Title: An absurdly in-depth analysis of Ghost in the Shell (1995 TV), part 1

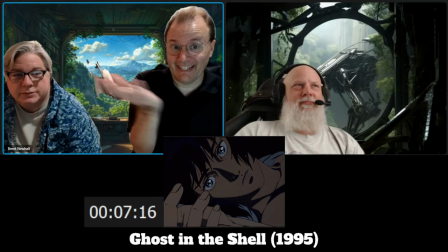1407s
do robots dream electric dreams yeah right um
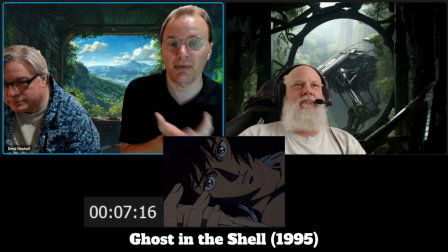1412s
like the implication here is that she was just dreaming of her birth um except she wouldn't have remembered that necessarily right because her brain's not in it there right
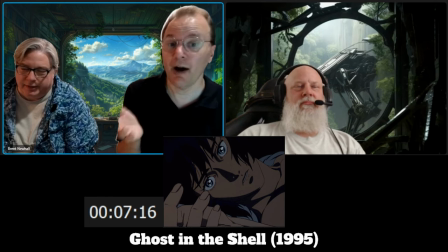1422s
yeah um now i believe there was a version of ghost in the shell
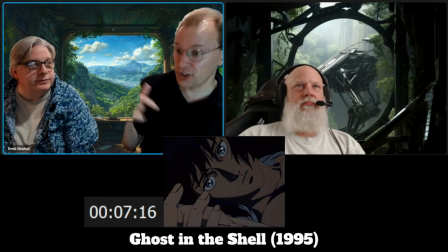1428s
um one of the variations where she watched you know a younger version of herself watches this
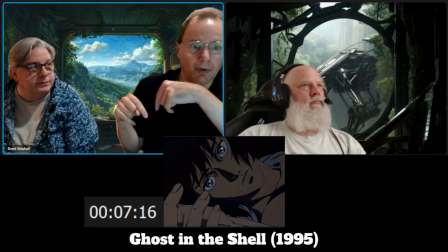1434s
version being made so she's you know on the deck watching this body
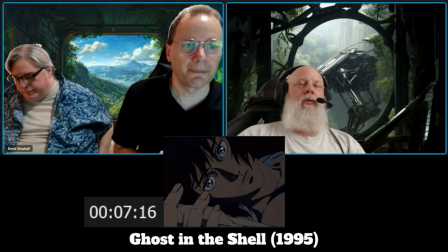1440s
which he's later installed into yeah um oh that could happen i don't know she's
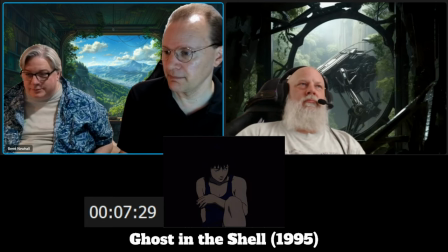1446s
crying she's crying yeah um it's called leaking optical fluid
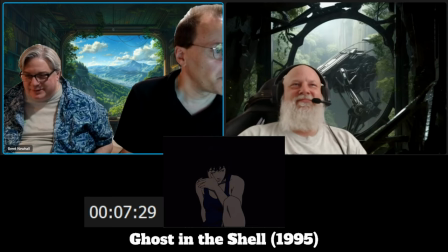1451s
yes but you note the very human gesture there
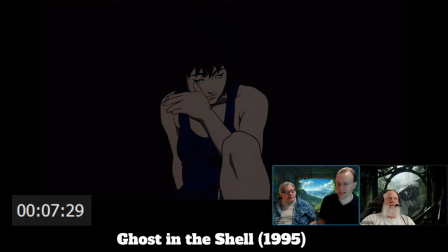1458s
right yeah after all of that very mechanical processing just that you know just feels much
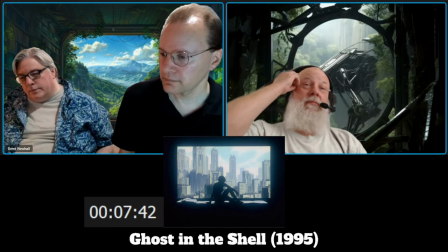1465s
more like a person boy if that isn't a shot yeah beautifully framed absolutely um
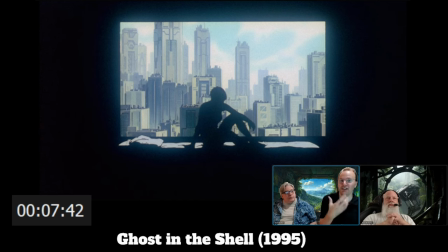1472s
also contrasting you know her being literally a shadow compared to the city compared to civilization she is this small thing surrounded by all of the this giant technology um and also kind of womb-like
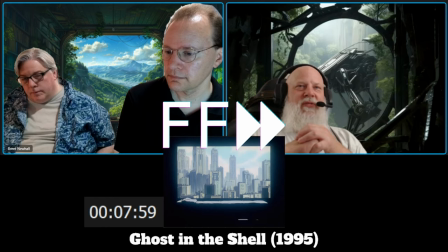1485s
right where she's in her womb right now the visual impact where that sunlight coming in that window
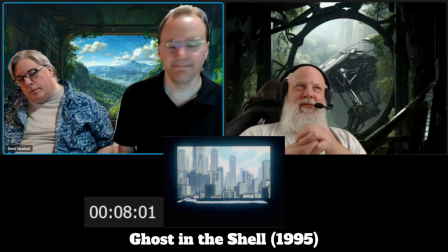1492s
should illuminate the room. Yeah. And it doesn't. True.
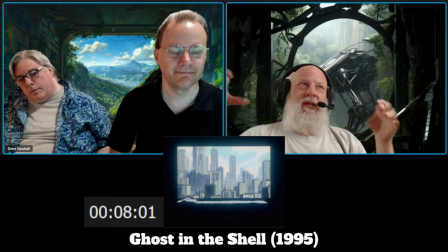1497s
You get the door opening where she's gone to the next room and all you get is that, you know, sort of like key light on the floor.
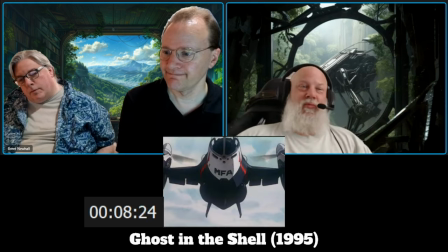1503s
It does not illuminate anything in the room. Yep. Exactly. Shoot.
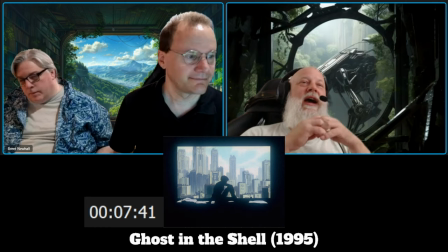1508s
Which, you know, is that sort of, is that sort of giving you the idea that inside she's in a dark place?
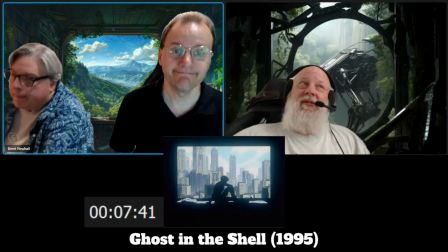1515s
Mm-hmm.
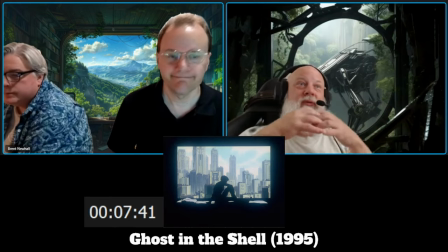1516s
You know, the rest of the world's out there and this is her interior kind of thing going on where it's like it's all dark and brooding yeah um also
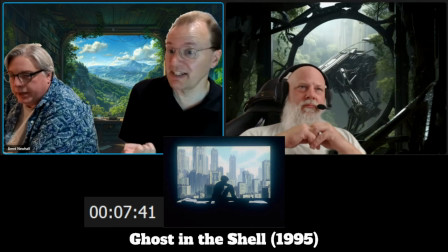1524s
i think establishing a noir aesthetic as if they didn't need to but you know adding the flashing light
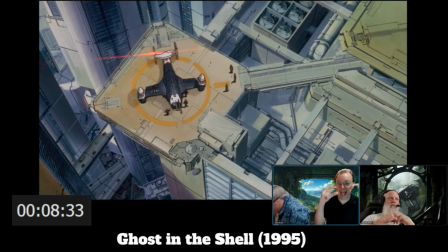1533s
that's another artistic element you have to add over it and you know have it come in and out repeatedly um so it's just another little thing that you have to make sure is in there so and
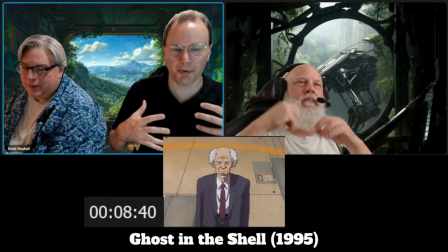1546s
again think of the framing of this important looking person gets off the helicopter there's a man
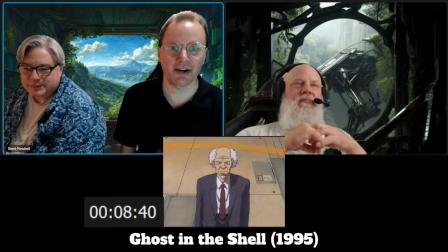1551s
at the foot of the stairs looking up at him looking annoyed yeah you know
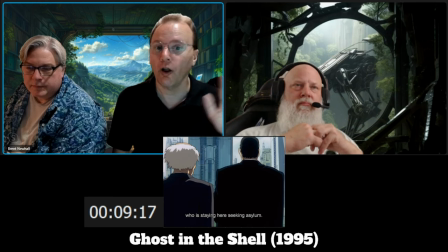1557s
okay we know something's going to happen here for all of what we said before about creativity and use everything this is just dialogue in an elevator yeah
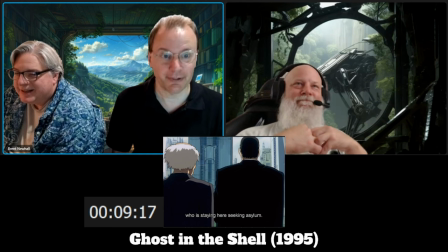1568s
it is pure info dump with a background just slowly going up in the back like it's yeah it's a it's a very but it's a very cost
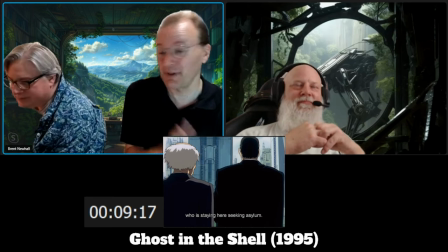1579s
efficient way of getting information across to the viewer so sometimes you got to do
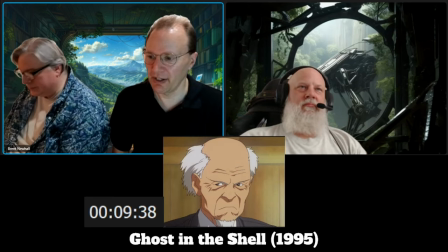1583s
it getting across a few things about aramaki here first he's never happy um but second also always thinking
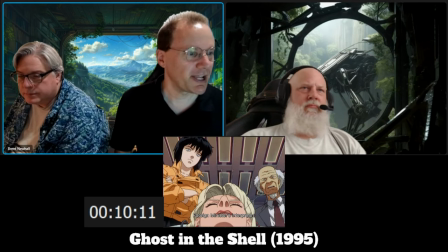1595s
so we have a sense of this character already so i do really appreciate the little element of all the high-tech plus the acupuncture.
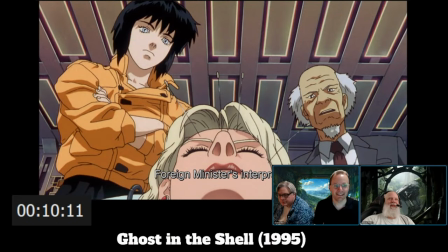1605s
I just noticed that. I'm like, what are all the little antennas? Yeah. And I remember there being some implication somewhere that those go into specific slots in the brain case for some reason. There's a literal reason electronically those go in there, but it's just East meets West detail.